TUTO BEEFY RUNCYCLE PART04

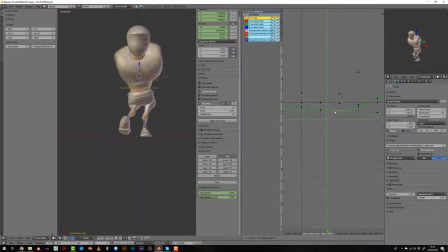So I want a pretty smooth movement with some acceleration whenever the foot will touch the ground, meaning that all the weight will be supported by the hips and the foot. So the hips should rise faster at this moment.
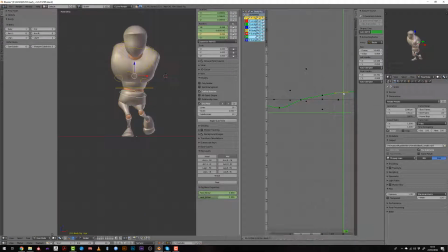Curved wise, it means that we will have a more accentuated changement of the value of the curve around the contact pose.
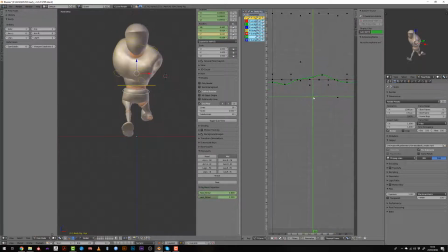And this is something we can see here. We have
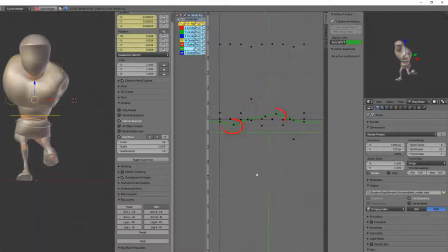some kind of flat transition or very progressive transition, and around the contact we have those two peaks in the curves.
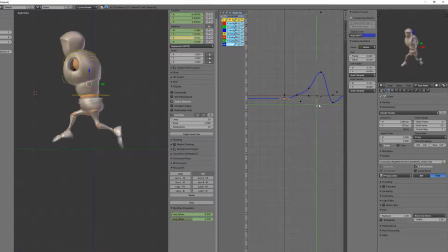The Z curve will allow us to play with the spinning of the hips, meaning this is the axis that will pull the legs forward. So once I've pulled the first leg forward, what I will do is duplicate the extreme key and just
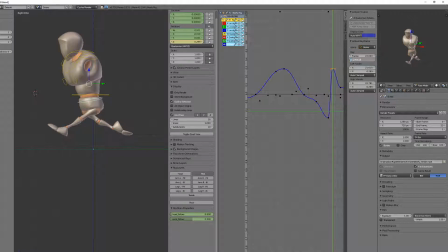move it 12 frames later and input a negative value. This allows me to mirror the pose without even looking at the animation.
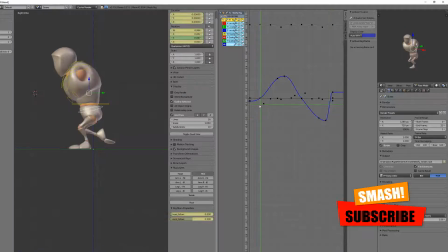I can then refine my timing by adding some additional keys and make sure that my very first and very last keyframe are the same.
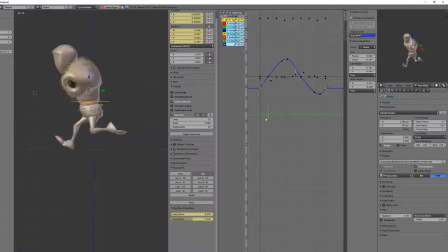Then I will just have a look at the W axis, which is the quaternion axis, and since it has a very subtle influence onto the animation, I will just get rid of the keys.
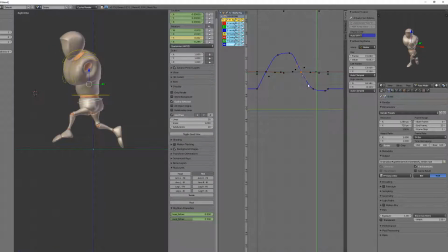It will be easier for me to refine eventually the curves on the three main axes than playing on the fourth axis that is not used here or not really influencing the animation.
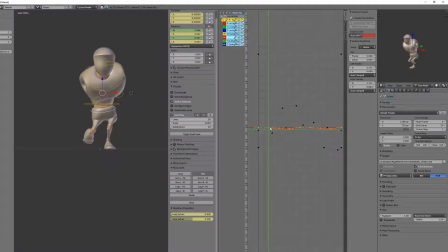Since I haven't really inputted any forward and backward motion during the blocking stage, I will do it during this splining stage by selecting the X axis. So the idea is that on the contact or just before the contact,
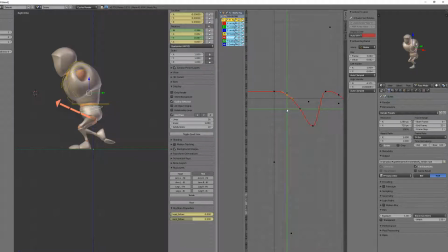the pelvis should be pushing forward just before your character touch the ground, and then the butt will push backward so that it pull the legs back to input some energy in the run.
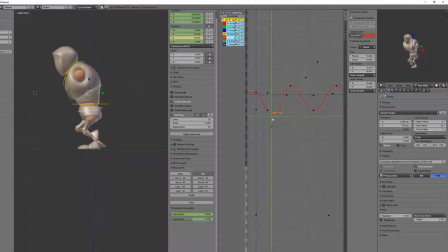As usual, I'm inputting some additional keys to break down the regularity of the movement so that we have some more contrasted movement, which inputs weight to our character motion.
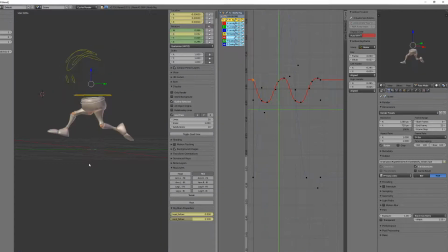I can then work on the torso rotation, so I will hide the location axis.
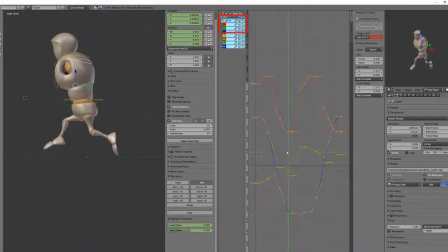And I will mostly offset every keys because those keys were set up during the blocking stage, but the torso should have a slight offset. The movement should occur a bit later than what we have inputted during the blocking stage because it follows the movement of the hips.
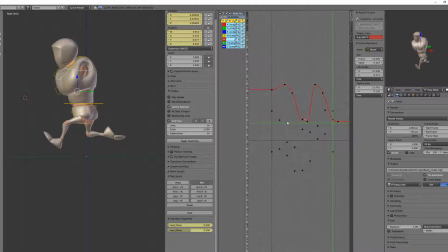So I will mostly move all the keys to the right and then try to find a good curvature in the movement.